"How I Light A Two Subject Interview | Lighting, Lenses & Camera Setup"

Hello, half video audio stuff, welcome back my friends! Today for you I'm going to be tackling the potentially tricky two-subject over-the-shoulder interview setup. I'll show you my lighting setup, how I set up the cameras,
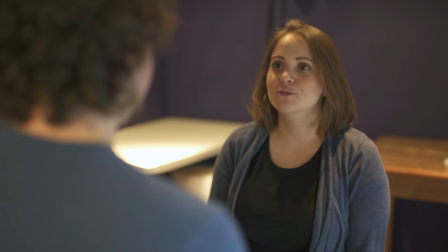(0:12)
what lenses I chose and how I started with this and ended up with this.
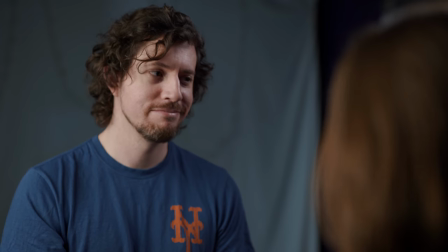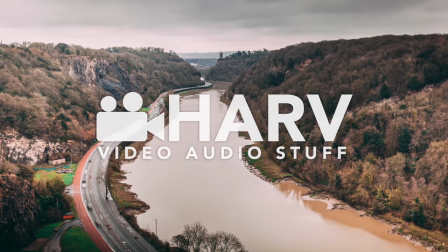It is going to be fun, let's do this thing! This is what I started with and I've just got the house lights on for now.
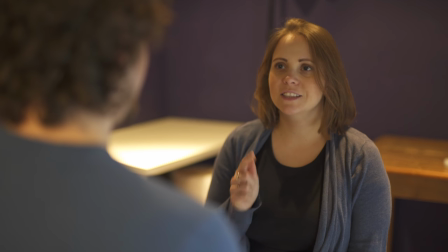(0:36)
This setup has the potential to be very gear hungry. You know you could set up so many different lights so for this example I really want it to
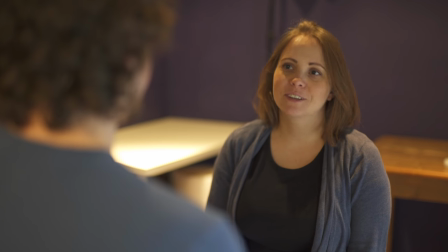(0:44)
be simple and affordable so this is actually going to be just a two light setup.
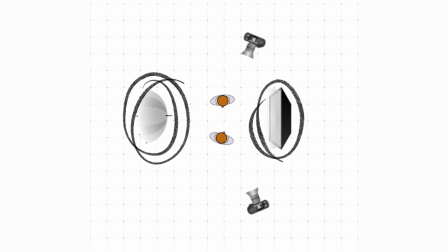(0:49)
I'm going to be using my two biggest and most diffused lights which are an Aputure
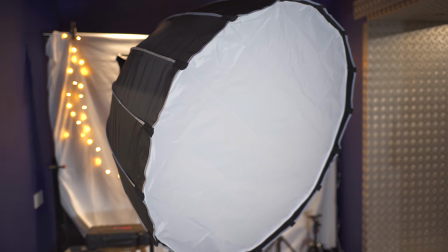(0:54)
C300 with a big light dome and an Aputure LS Mini 20D with an umbrella.
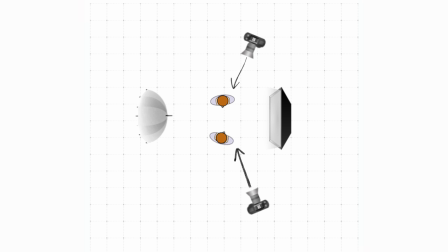(0:59)
Of course you'll need two cameras for this as there's two potential angles both of the interviewer and the interviewee and I'll be positioning the lights on either side so that they're out of view of each of the two cameras. When it came to choosing the right lenses to use there were a couple of things to consider. How shallow I wanted my depth of field and therefore how long a focal length and how wide an aperture did I need.
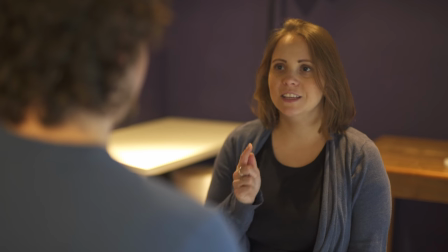(1:22)
The first lens I tried was Sigma's 50mm Prime and I really quite like the look of this straight off the bat however I just thought it prudent to try a slightly
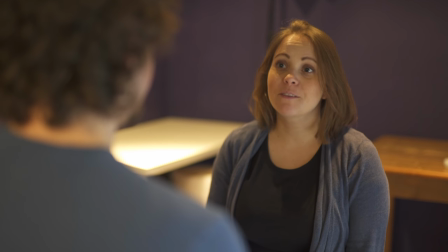(1:31)
longer focal length just to see how they felt.
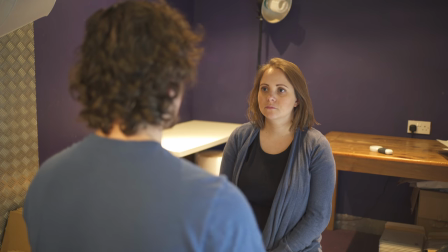(1:35)
At 35mm this was way too wide showing way too much of the rather unattractive background.
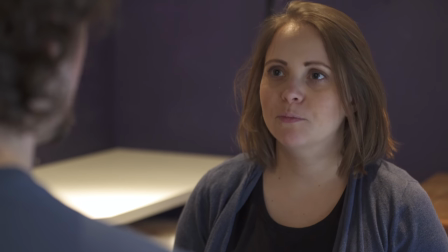(1:41)
I actually preferred 70mm but for me this is still just a tiny bit too telephoto so back to the 50mm. At this stage I got thinking about trying to get the perfect amount of depth of field. Obviously our subject is going to be in focus you would hope but it's the background blur versus the amount that the other subject closer to the camera is going to be outside our depth of field.
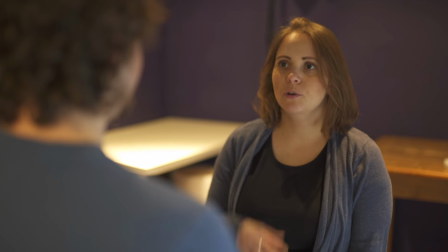(2:03)
In the end I chose an aperture of about f2 because this gave me just enough depth of field to
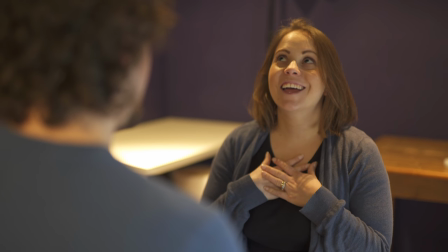(2:09)
keep our subject in focus whilst throwing the background out of focus and the subject that's closer to the camera.
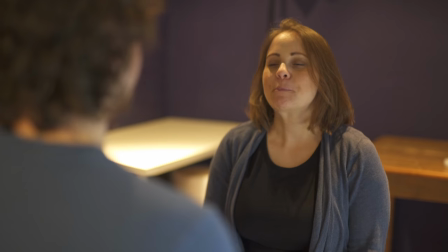(2:14)
Then it was time to turn our lights on so let's get the house lights off and get our main key light on and what a huge difference this has made.
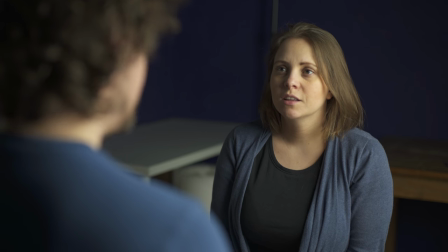(2:22)
Don't forget there is absolutely no grading going on whatsoever this is just straight out of the camera so it does look a little bit flat and washed out.
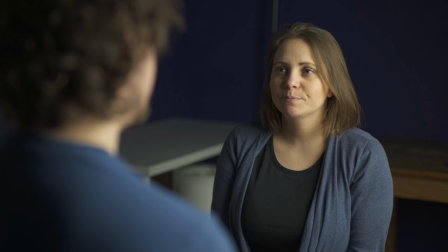(2:31)
Next we're going to add the other light on the opposite side of our talent and this should fill in all of those shadows and should be looking really good.
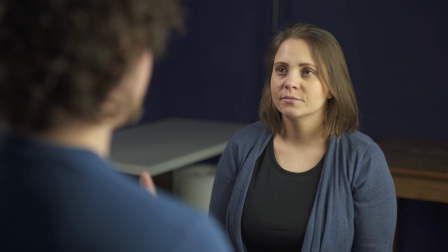(2:38)
Boom that's more like it we've got some nice diffused light on either side of our main talent but now let's take a look at the other camera which is me playing the role as the interviewer to see how the light is affecting that angle and I'm really quite happy with the way this
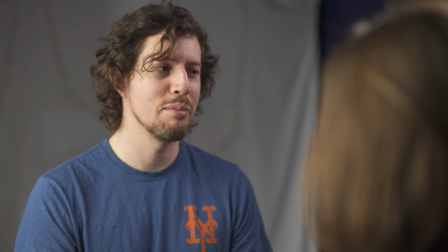(2:52)
looks I like the diffused light but you can see how a couple of hair lights might have help to separate our subjects from the background.
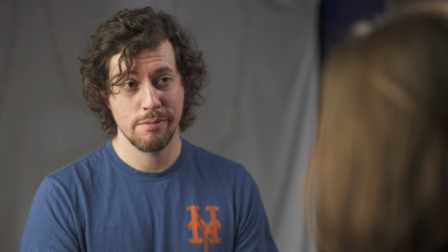(2:58)
Still we've done it with just two lights and really that was the point was to do it with not a lot of budget.
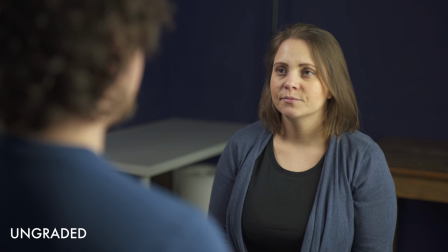(3:04)
Of course I always like to take a look at the grade in these videos so with this one I can just add a
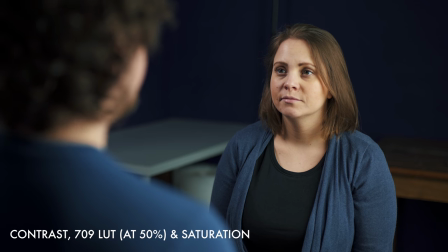(3:10)
simple grade and obviously it's a vast improvement but I still wanted to see what I could do with using log.
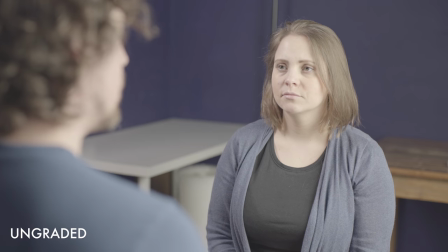(3:15)
So I switched over and I added color wheels, color curves and a lookup table and bam!
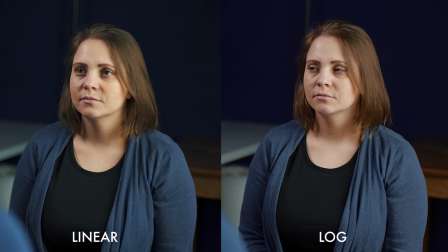(3:21)
I definitely prefer this one but let's split screen them now and definitely let me know which one you prefer. I know that it's fashionable at the moment not to like log but in any case I am interested.
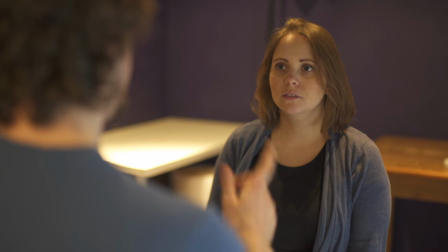(3:32)
Definitely let me know. So there we have it two subject interview lighting. It's not too tricky.
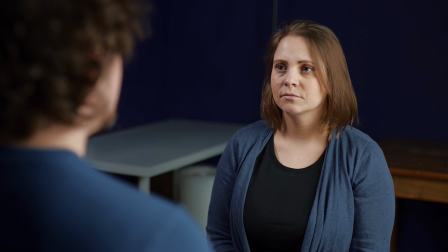(3:37)
We went from this to this and if you can ignore the horrible background remember this is all about theory.
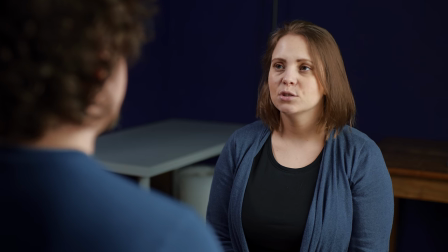(3:44)
I think this is a good look and you can apply it to your interview work. And that's it for now. Thank you so much for hanging out with me today. As always I've loved making this video for you and if you're still in the mood for more dope videos about video i'll pop some interesting ones just here for you and if you're not subscribed hit the ball hit that thing there and until next time let's help each other out and shoot better video see you guys